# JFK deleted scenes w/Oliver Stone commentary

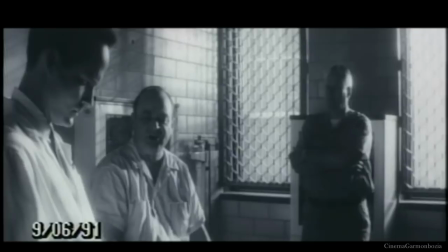8s For Christ's sake, what the hell kind of a needle is that? Shit, Doug, I got the flu.
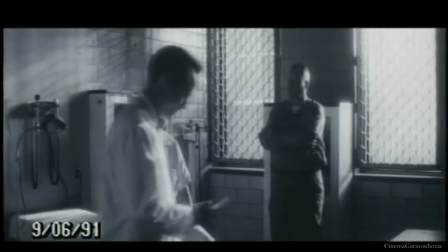14s I don't need any shot. Just relax, Mr. Ruby. This will calm you down, clear all this up.
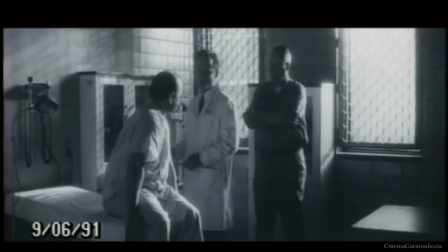19s I'm telling you, I don't need or want no shot.
Mr. Ruby died at 10 a.m. on January 3, 1967, of pancreatic cancer.
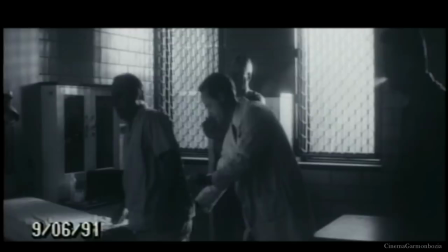28s
He was diagnosed, and he died quickly, within a month.
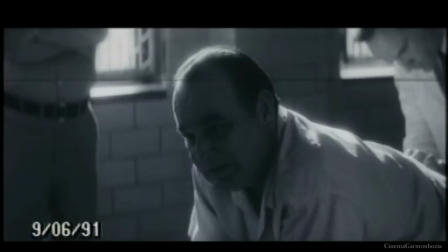31s
For certain cancers like pancreatic, this is not unusual. but what is unusual is that Ruby had just been granted a retrial.
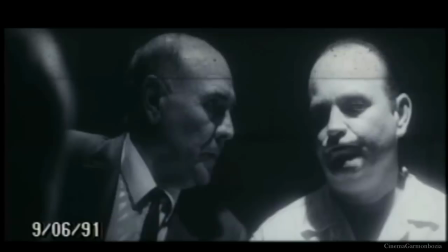40s
Ruby had expressed concern for his life, as you saw in his testimony to the Warren Commission and in letters from jail and conversations with the deputy sheriff.
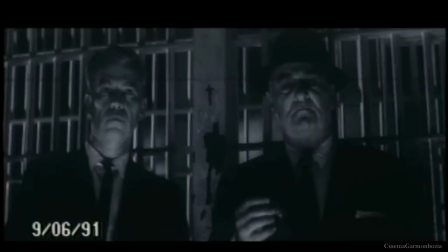49s
And he told that sheriff he had been injected with cancer cells under the guise of a cold treatment, which is why we dramatized the previous scene about the flu.
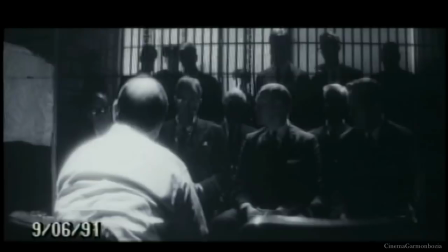58s
Perhaps crudely, but at least it's a breakthrough. Bear in mind at the time of Ruby's death, And this applies across the board to our policy, the secret government.
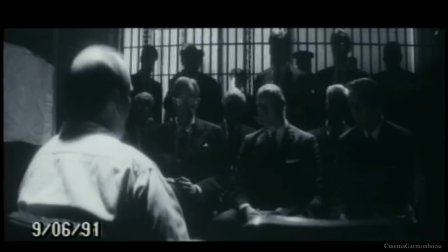68s
The U.S. government was actively developing bacteriological weapons and toxins at the Army Chemical Corps Research Center at Fort Detrick, Maryland.
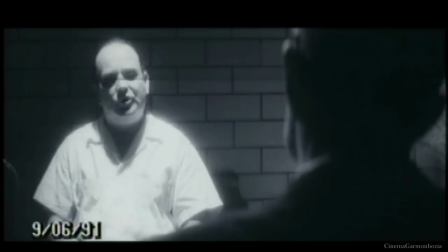76s
We knew about the MKUltra, whatever it was called, the MIND program to change and hypnotize people using LSD. Large doses of people committed suicide. It was quite wild in the 50s.
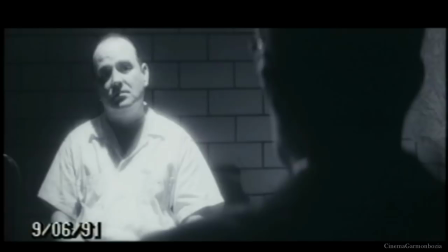87s
But the point I think we should just accept in realistic black is white and white is black were through the looking glass terms. of this movie is that while allegations of cancers and heart attacks and other deaths that are convenient may sound
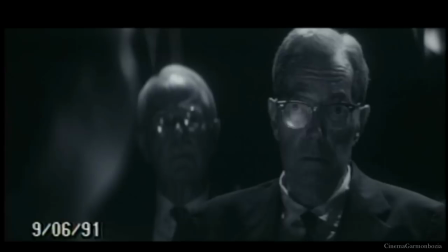101s
paranoid and far-fetched the u.s military and intelligence agencies
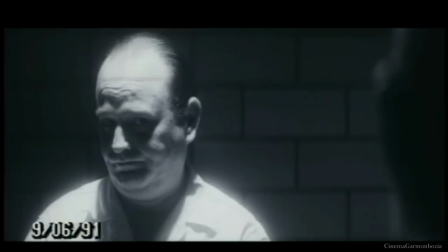105s
did in undisputed and documented fact develop these capabilities and there are many things at stake
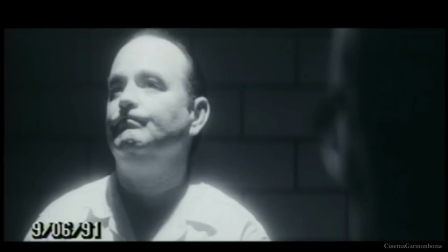114s
mr ruby in this affair
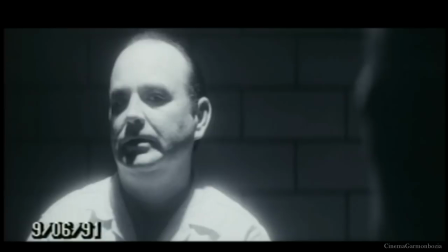118s
but if i'm eliminated there won't be any way of knowing the truth pertaining to my situation
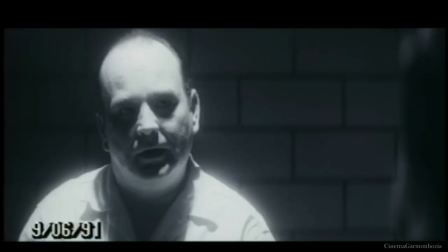126s
i think in showing you the whole extract we're allowing you to see more dialogue that ruby actually said as well as the warren commission and at the same time you're seeing the dramatization of a potential murderer
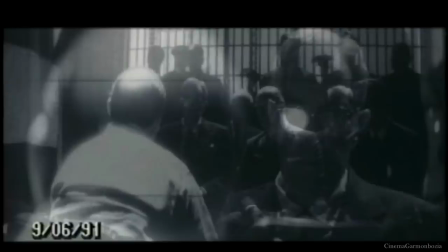137s scenario with ruby being injected you think i'm screwy well i don't know what to do,
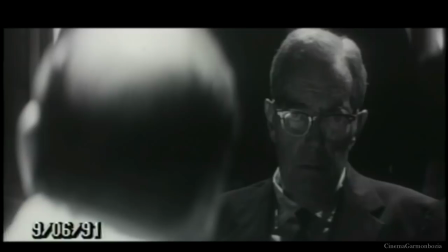145s because I don't know what you anticipate we would encounter.
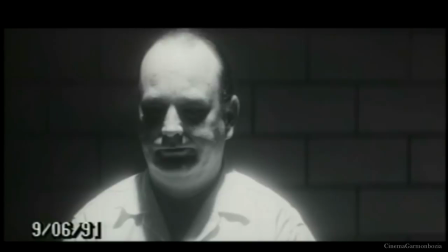152s Then you don't stand a chance, Mr. Chief Justice. You have a lost cause.
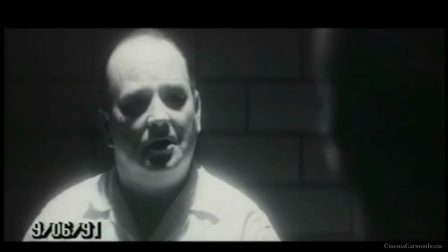159s Because all I want is a lie detector test, and you refuse to give it to me. And the truth serum, the how do you pronounce it, the pentothal, whatever it is, they won't give it to me.
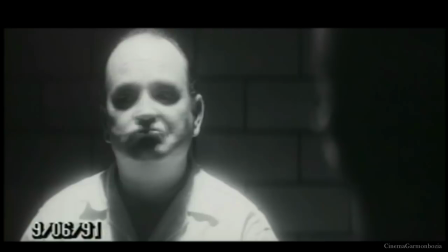171s Because I want to tell the truth. and then I want to leave this world.
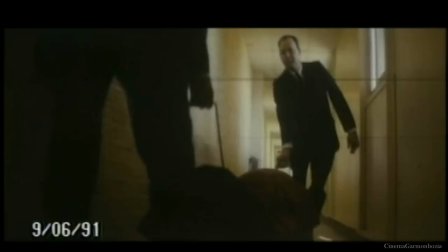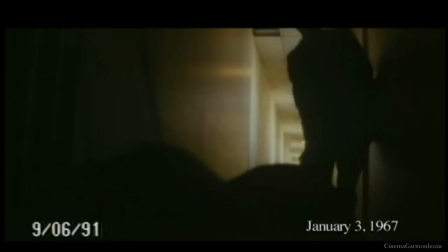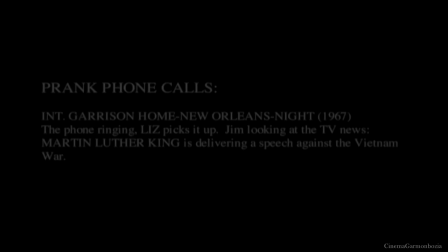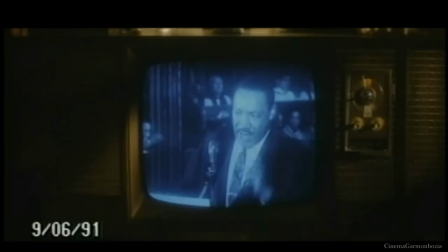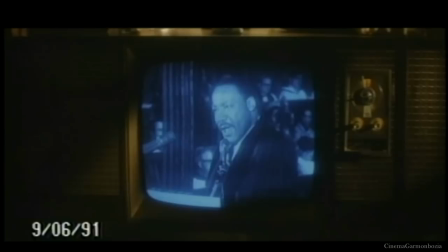200s Mankind must put an end to war. A war will put an end to mankind.
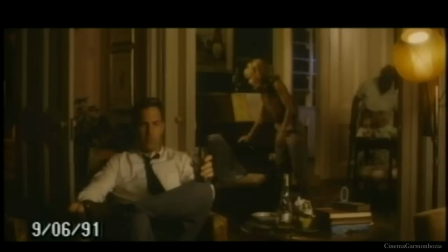209s Hello. The world must hear this.
Sissy, I thought, did an excellent job of playing it straight, which is, you know, I encouraged her to rehearse and try anything she wanted.
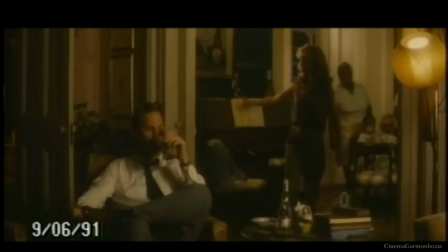218s
But, you know, we really felt politically correct is not the way to play these kinds of roles I mean this is revisionism of the worst order and I see it
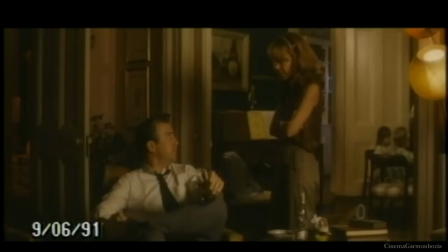226s
in movies all the time where the woman assumes a harder or tougher character a more independent character supposedly you know that's of course
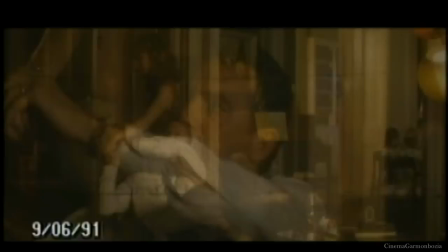235s
it's a woman that's exciting and stronger but sometimes there are women who are not like that
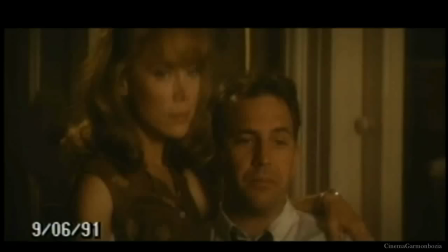239s
and that is what this is a 1950s 60s type woman a housewife
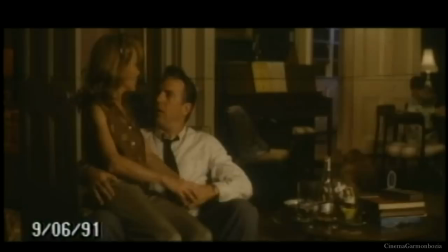244s
in the south she's really concerned about her kids and she's concerned that her
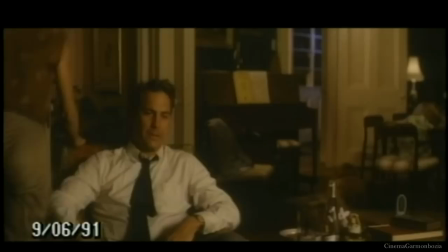248s
husband's out on a limb and sissy in her texas way
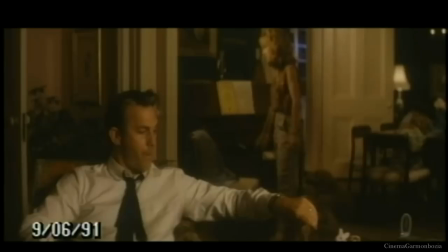253s
to me conveys that hardness that toughness